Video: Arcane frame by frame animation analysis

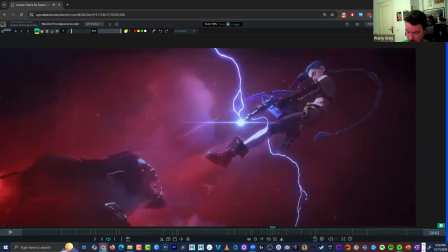We're having his jaws open up. All that stuff is still there, keeping the characters alive.
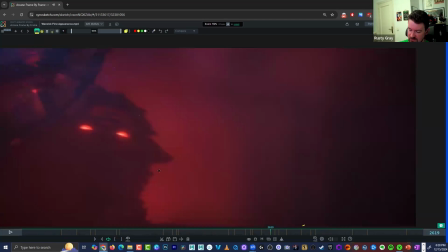And I think often when I see animators do these like slow-mo moments,
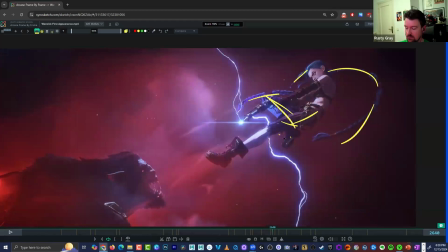they forget some of these parts to keep them moving and to keep them moving maybe at different rates for your timing and spacing, right? So even though you're doing slow-mo and you got more frames, I would still stay true to the speed of the motion.
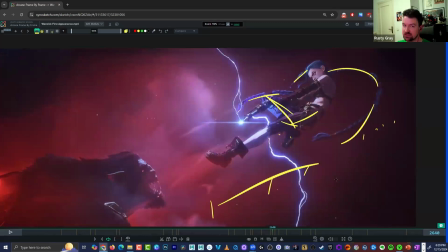Like in the middle of the move, you're faster and then you're slowing down, right? So you can still have that in your slow-mo depending on what kind of slow-mo it's going to be.
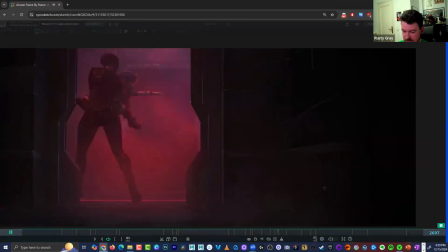Here's another overlooked scene, perhaps, but this might be a shot that you have on the job, right?
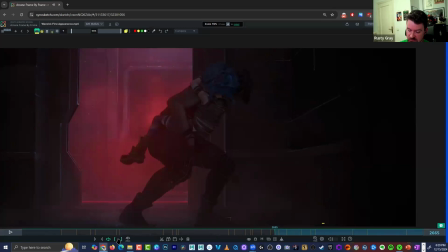I think this scene's quite interesting because, you know, if you're thinking about animating this shot from scratch, you're like, Savika's holding the kid and is going to run out the door to take her to safety, and we need you to animate that. What do you think of doing in this scene, right?
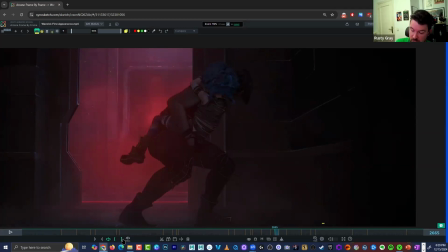What are you going to get right body mechanics wise, posing wise? What needs to happen with both the characters to help convey what's going on in the scene? And I think this is what blows it over the top for me,
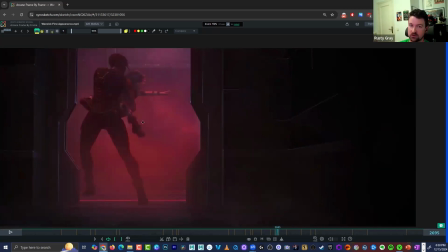is where she reaches out and looks over because the kid is very concerned for Jinx, right? That's what it's all about. And that's the very cool secondary action on top of this.
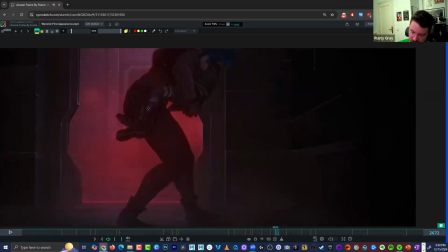So not only are we nailing the body mechanics here, where we're lifting up with a hip,
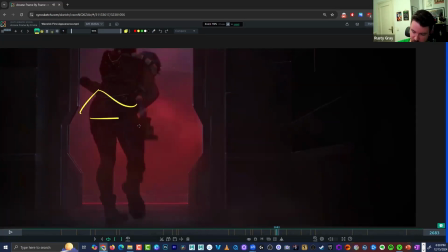turning around, planting the foot, tilting that hip rotation, doing all the stuff we learn in a walk cycle. And like, you see that overlap? Ah, that's why we harp on that too. Yeah. It
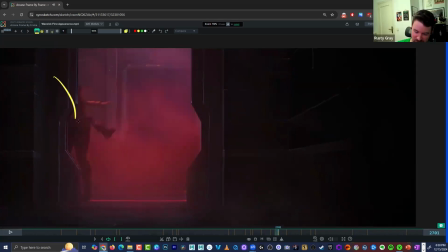wasn't for nothing. I don't torture you guys for nothing. Right? So all that's in there, but there's also that fun secondary action bit of, yeah, we're gonna get this overlap in there with the kids, so it feels like the kids along for this ride,
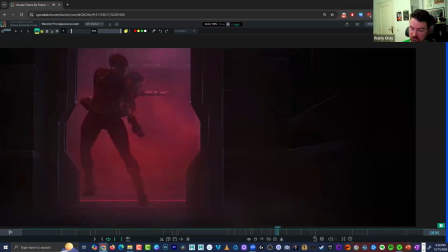and just I think the pull on this is really important too. Getting the body mechanics down to feels like the kid is pulled away, right? We really feel that stretch in that arm. It's like you can tell the kid doesn't want to go.
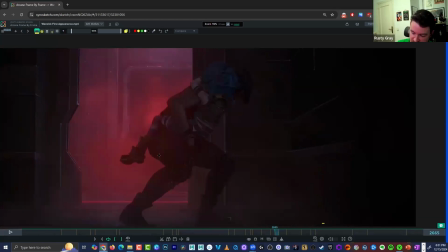The kid's almost ready to sacrifice themselves for Jinx, right? Boom, boom, boom. For those of you who know the story. Pretty cool overlooked shot, perhaps, with all the other coolness going on in here.
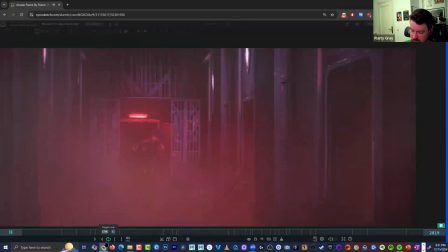And then that's amplified all through there.
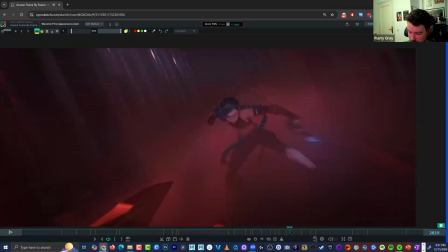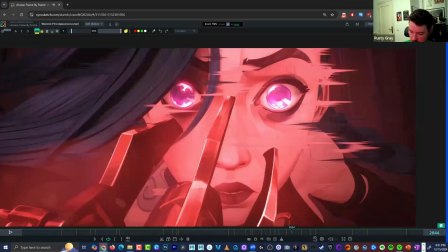This is a really interesting way to, like, they're using a smear here
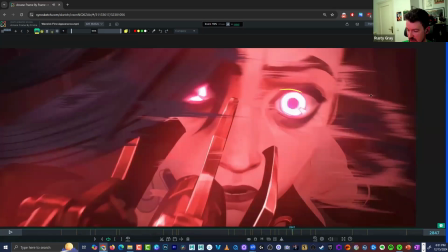to zip her off to the side, right?
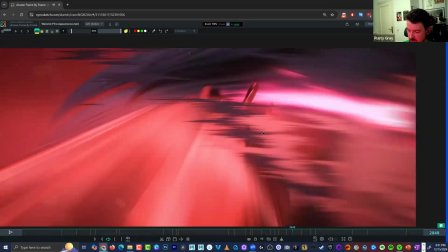And this could very well just be something that like the effects team put in there, and you just like the animator just pushed the character off to the side and maybe had a bit of hair overlap.
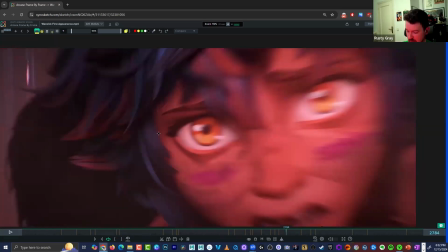What are the few things they could control maybe to get that working?
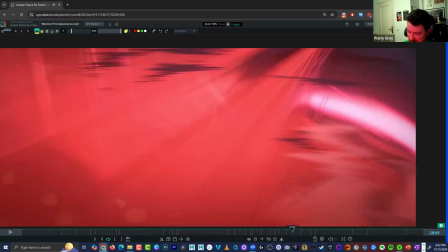But what happens after this smear is
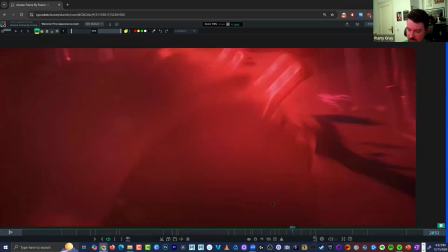we're suddenly replaced in that almost like that full frame of color, the other character then suddenly being in front of us, right?
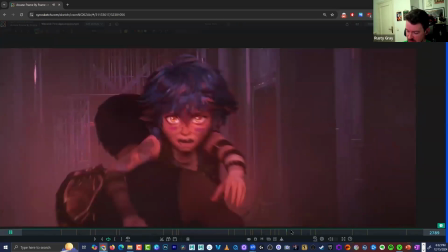And there's this,
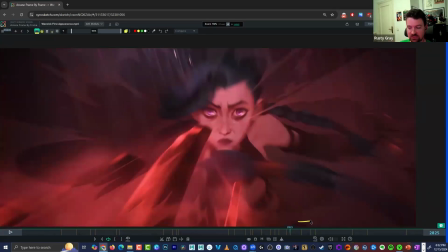it gives you this blazing fast effect that she was attacked very quickly, even though we could see this moment up close that she almost got hit.
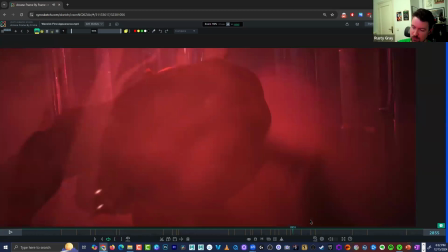So we get that slow-mo and then it zips back to speed here.
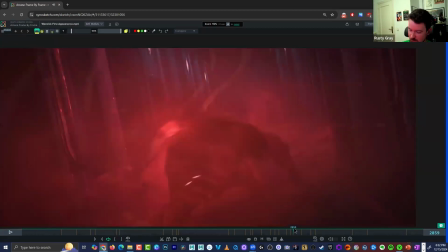And then you get this really awesome settle with Warwick here, right? He doesn't come in like perfectly straight and just kind of slide to a stop that way.